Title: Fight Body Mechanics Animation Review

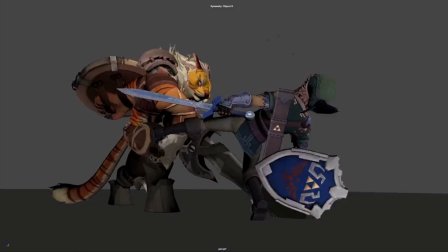[8:12]
I definitely use that leg to really push him off.
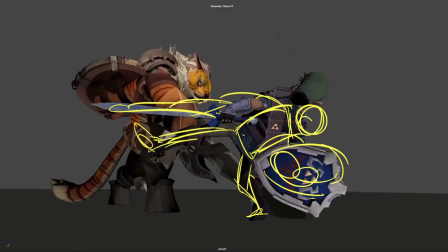[8:16]
Maybe even the shield can touch the ground here and help to really push him up in that direction after this frame.
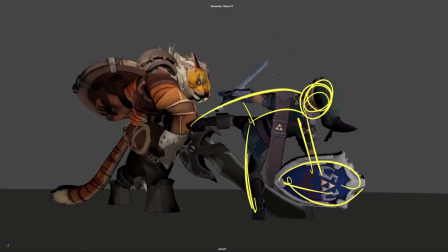[8:24]
He's got the shield, he's really pushed off there. He's pushing off of this leg. He's planted this foot here. I'd probably have it plant just a little closer so that we'll maybe bend that.
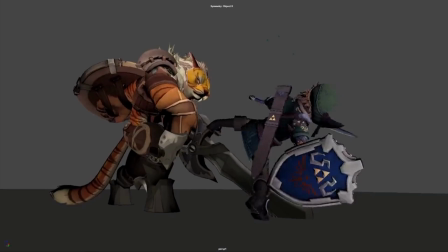[8:37]
And then I think it's cool that he comes down. I probably wouldn't come down quite as much but it can kind of just be like a little catch in the balance, just a little down here. So his arc of the translate Y of the hips doesn't feel stuck.
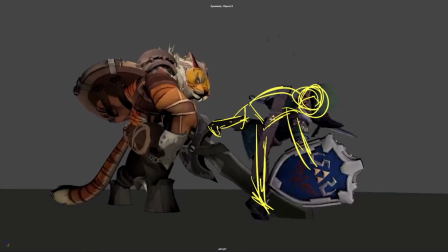[8:54]
But this will be where he's kind of taken the weight on the sword. So that causes the hips to come down. And then I think if this foot is planted a little more over here, then it becomes a bit more believable that he can generate such power through that. So he can start to lean over.
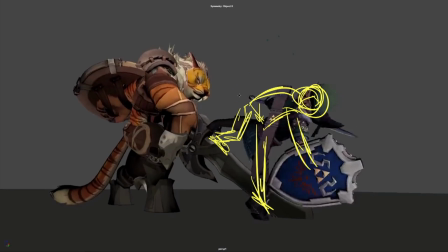[9:11]
So we're down here. I'm always checking the spine shapes that I've drawn. So I think what's giving me some trouble here is that this one is feeling a little awkward. So maybe just have a little reversal here. I think you want to start to be coming up with that body.
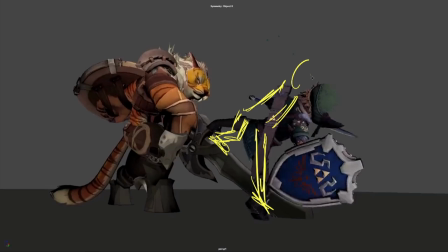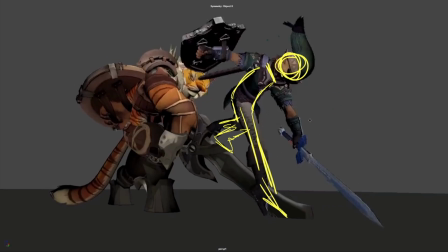So this foot would be planted more here. And we can get that reversal again, similar to what you have already, which is cool.
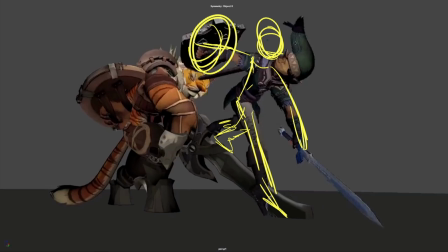[9:47]
Another redraw. Oh. It does take a bit of working out sometimes, just making sure that your contrast is right. So I think I want to lean into that more with the chest. because he wants to get his chest over this way so that all of his weight is kind of over there,
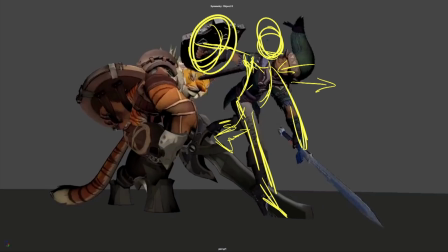[10:04]
and then he can then quickly throw his weight over here, which will throw this leg into his face with more force.
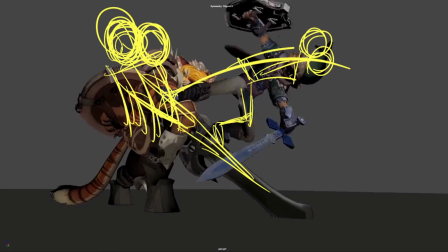[10:12]
So big extension here. If you have his face a bit more maybe in this realm, the tiger, then it gives you a bit more room to maybe bring this up here. Maybe not that high, but I think what you really want to do is get some reference and look at how the spine shape is changing through that,
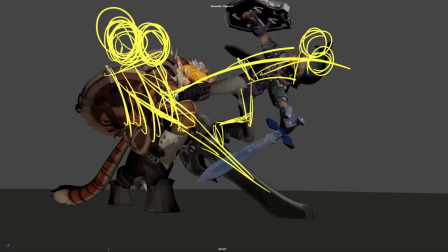[10:27]
which will then really inform your poses and help you to get cleaner lines like this. I'm assuming that because this leg is kind of straight, that this would want to flow through the body that way,
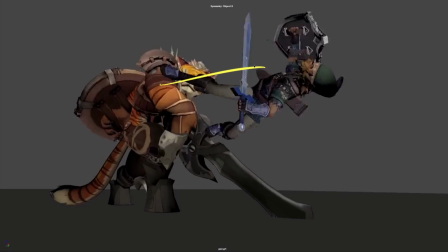[10:38]
but it could also be more of this sort of thing where maybe this leg is more here, but this will really happen over not that many frames. Get a bit of reference and that will really help in there.
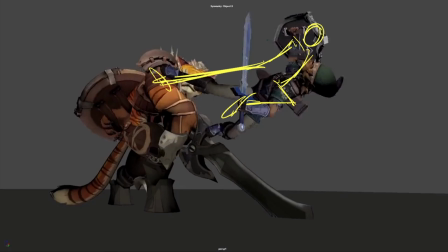[10:51]
Whoa. But another good indicator for working that out is what the previous and next poses are doing.
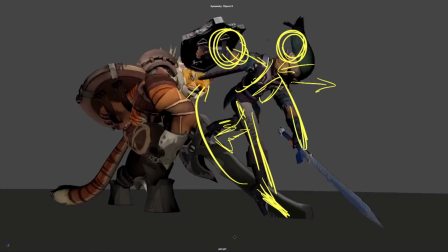[11:00]
So that's why I've gone for that kind of reversal, because I've gone for that there and then that there.
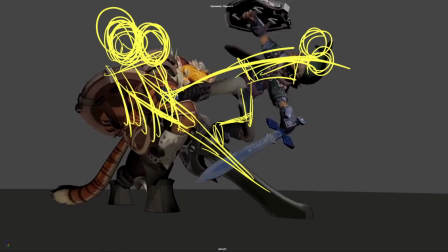[11:08]
So that tells me that that should maybe be that way if this is this way.
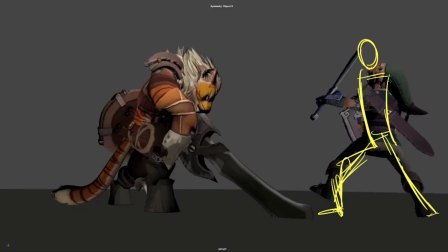[11:13]
And again, just
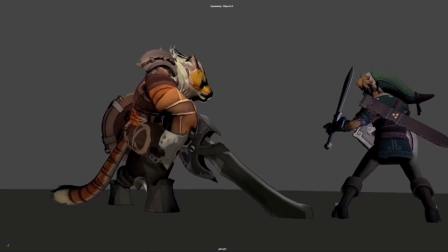[11:15]
reversal into down and then back up into the cell, just like you have. But yeah, thanks so much for sending this in. It was really fun to look through. And yeah, I hope it helped.
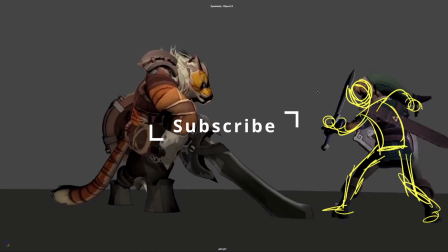[11:29]
I'm going to go look at some reference now. Bye.